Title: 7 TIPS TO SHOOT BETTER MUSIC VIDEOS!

So I give you guys some quick tips on how to get your videos to the next level, how to really elevate and get to the next spot. It's not too hard. You will need a little bit of equipment. You know, the better your equipment, the easier the workflow is. That's just how it is.
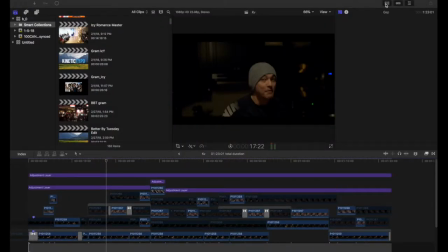14s
So without further ado, let's get right into this. Show you how I chopped this little thing up for KV and gave him a really high quality video. Probably took 45 minutes to shoot, probably about a 45 to an hour to edit.
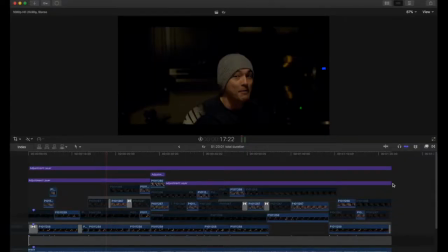27s
So here's the flow. For Kyle's treatment, we shot 3 to 4 scenes in his apartment. It was nothing too crazy. For the first scene was actually is where the video actually starts off at. Look at him, you got okay right now. So basically we shot that. He had one little key light coming from the ceiling. It was like a kitchen light. Underneath that we put like a little white board to bounce the light back up to his face so
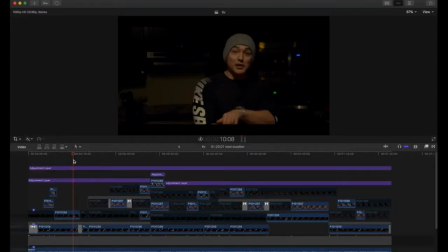54s
that you could really illuminate him and it wouldn't give you that shadow under the eyes, nose, and chin. So we just bounced the light right back up, gave him the ability to be able to
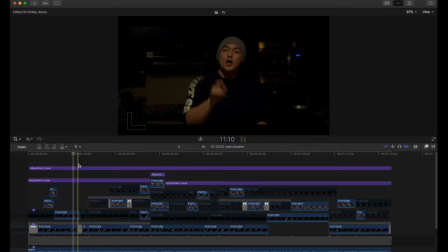73s
just gave him a much more fuller look. Even his colors out all the way. You can even see like under his arm in a lot of the shots. You can still see that he has light here. It's what's bouncing back up to him. Light is everything. It's the most important part of any video.
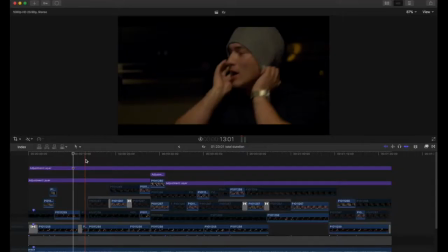91s
So this was actually shot with a GH5. I think I put it in spot metering, you know, to key in on him to make sure he was properly exposed, and then I just lifted the shadows just a little bit with the ISO, and then just hit the record button. Nothing too crazy. Anybody can do that.
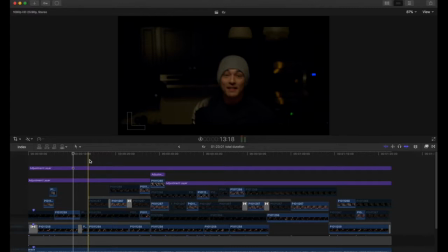105s
And anybody knows anything about the GH5, you know that the GH5's ISO performance is just abysmal, right? It's all about lighting. And light's your subject. So as we came back in, you can see like the effect.
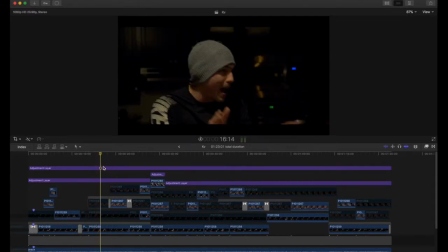125s
So you can see like the camera's pivoting and shaking. Give you an example. So you got the 502 head, real basic video head here. Pretty much in any videographer's kit, at least it should be. Maybe not necessarily a Manfrotto version, but a video head, fluid video head. And ultimately all you do is you loosen up the gears, tighten it up. You just move it around just like that. Nothing too crazy, but it does add a nice dynamic effect to your video.
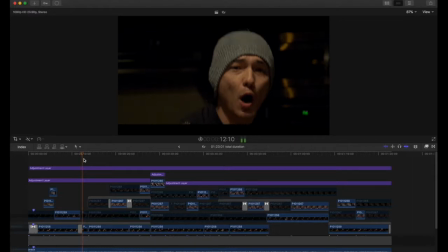168s
Also, you can see here, there's a slight punch in. And then it comes back out. Shooting in 4K, it's not necessarily something that you need, but it does give you the added benefit of being able to punch in, punch out of shots and create a nice little effect to it.
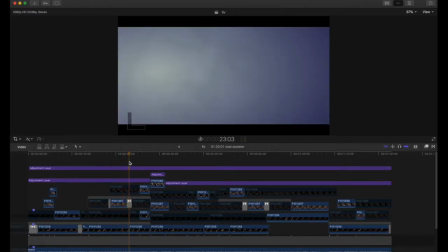186s
I'm not gonna go too much into transitions because I mean there's like 6 million videos on YouTube for transitions. I'm here to teach you guys like solid foundations onto getting your videos to the next level. So you wanna make sure you shoot multiple scenes. You can never have too much footage, especially if you're talking about a music video.
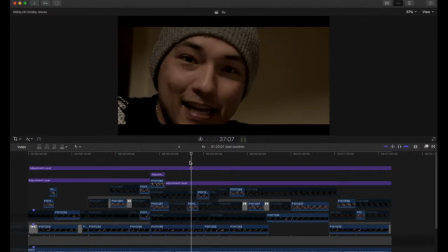204s
You're constantly cutting, keeping on the pace. So the best thing to do is to make sure you have several scenes. So we had, I knew I was going to have like 1 or 2 main shots, but we shot 4 to 5 just to make sure that I could easily cut back and forth between the shots.
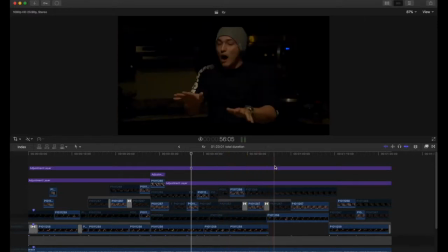216s
Nothing too crazy in there. And as you can see with the timeline, I mean, really all I did was just cut between the shots.
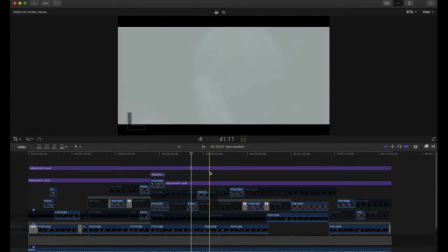226s
Nothing too crazy there. There was a slight color shift,
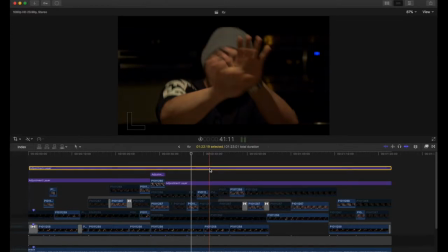234s
as you can see there, just in order to be able to match the shots.
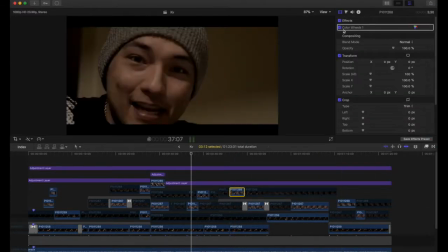241s
I changed them up just a little bit. Let me see if I cut off the effect.